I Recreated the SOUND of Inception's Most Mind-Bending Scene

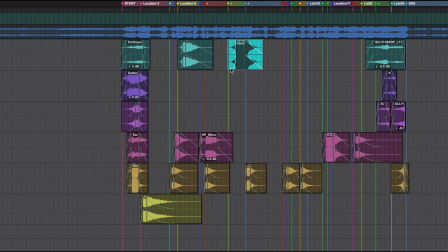[4:07]
To make the scene feel otherworldly, I start adding subtextual sounds, low frequency tones,
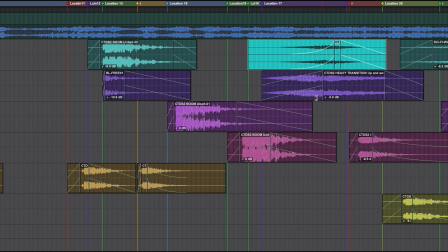[4:13]
reverse effects, and subtle textures that make the dream feel massive and unstable.
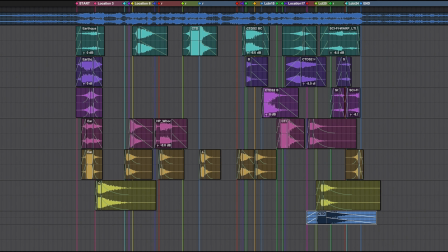[4:18]
This takes me a few hours of tweaking, adjusting, and experimenting.
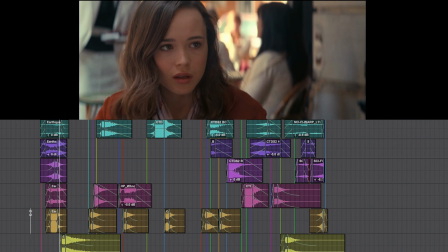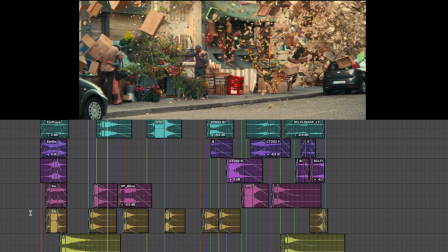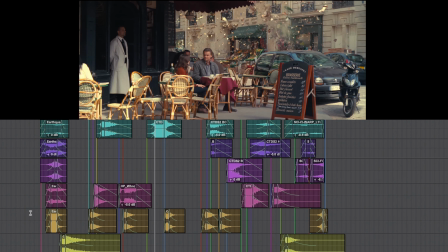Now for the literal sound of reality shattering.
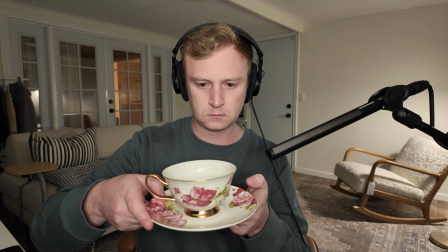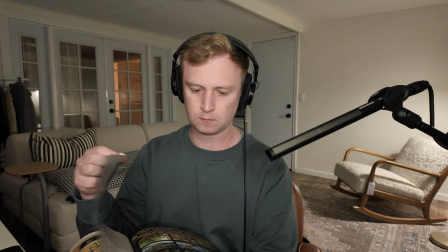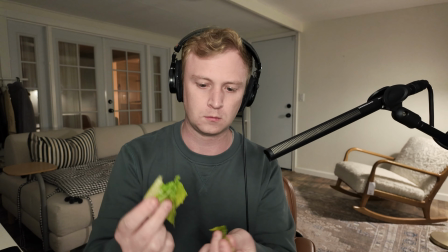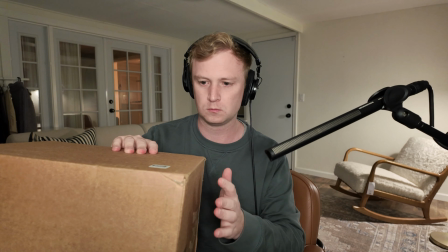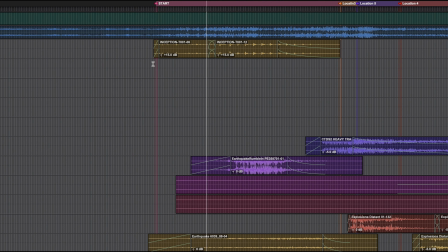[5:18]
I edit in the book and paper sounds, add a small hall reverb, only 5%, and start syncing everything to the scene.
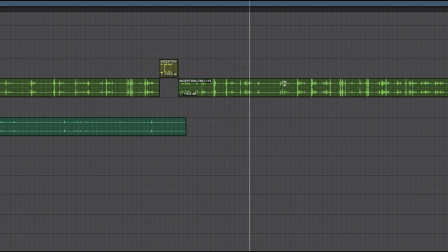[5:25]
Then I take my cardboard box, cut it up and layer in pitch shift impact sounds at -10 semitones to make them feel heavier.
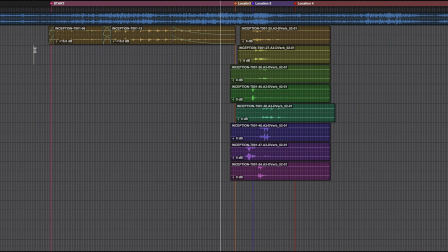[5:34]
Next I move on to the letter snaps, tomato squishes and tissue paper rustling, because every dream explosion needs a mix of chaos and weirdness.
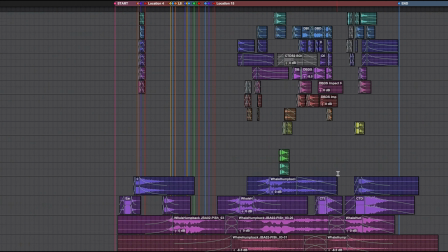[5:43]
Finally, I process the fast whipping sounds with pitch shift and time stretch,
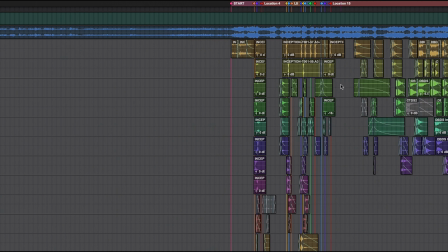[5:47]
giving them that dramatic slow motion effect that makes the scene feel larger than life.
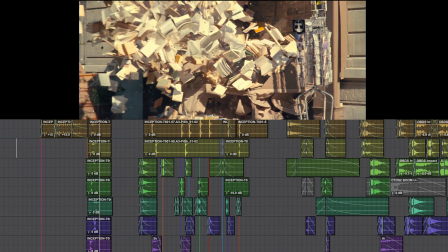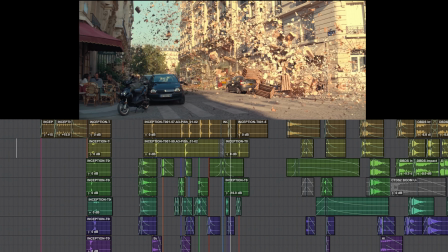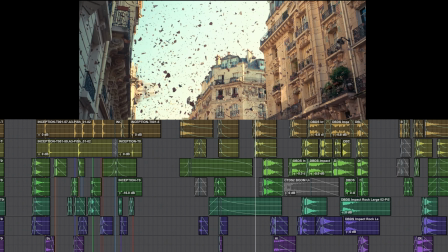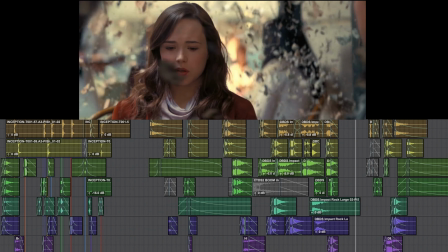After hours of layering, tweaking, I present to you my version of the Inception cafe scene.
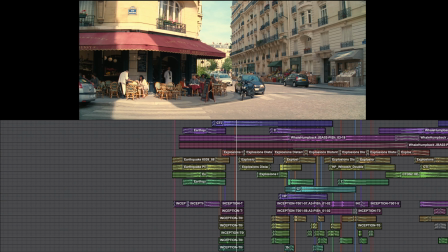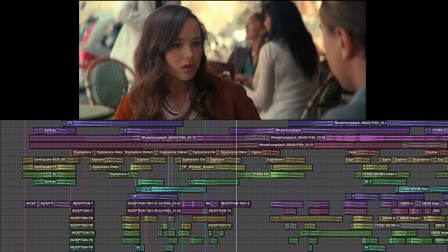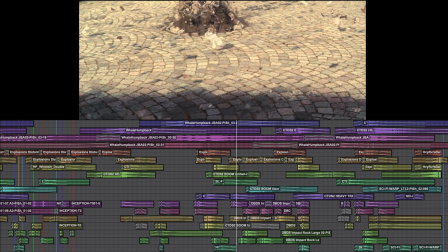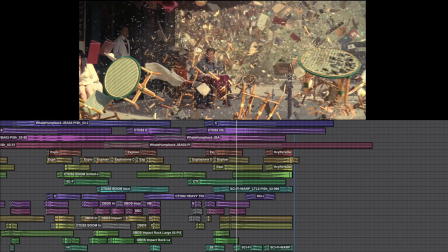What did you think? Did I get close to the original? Let me know in the comments below and drop a suggestion for my next sound design challenge. Until next time, stay creative.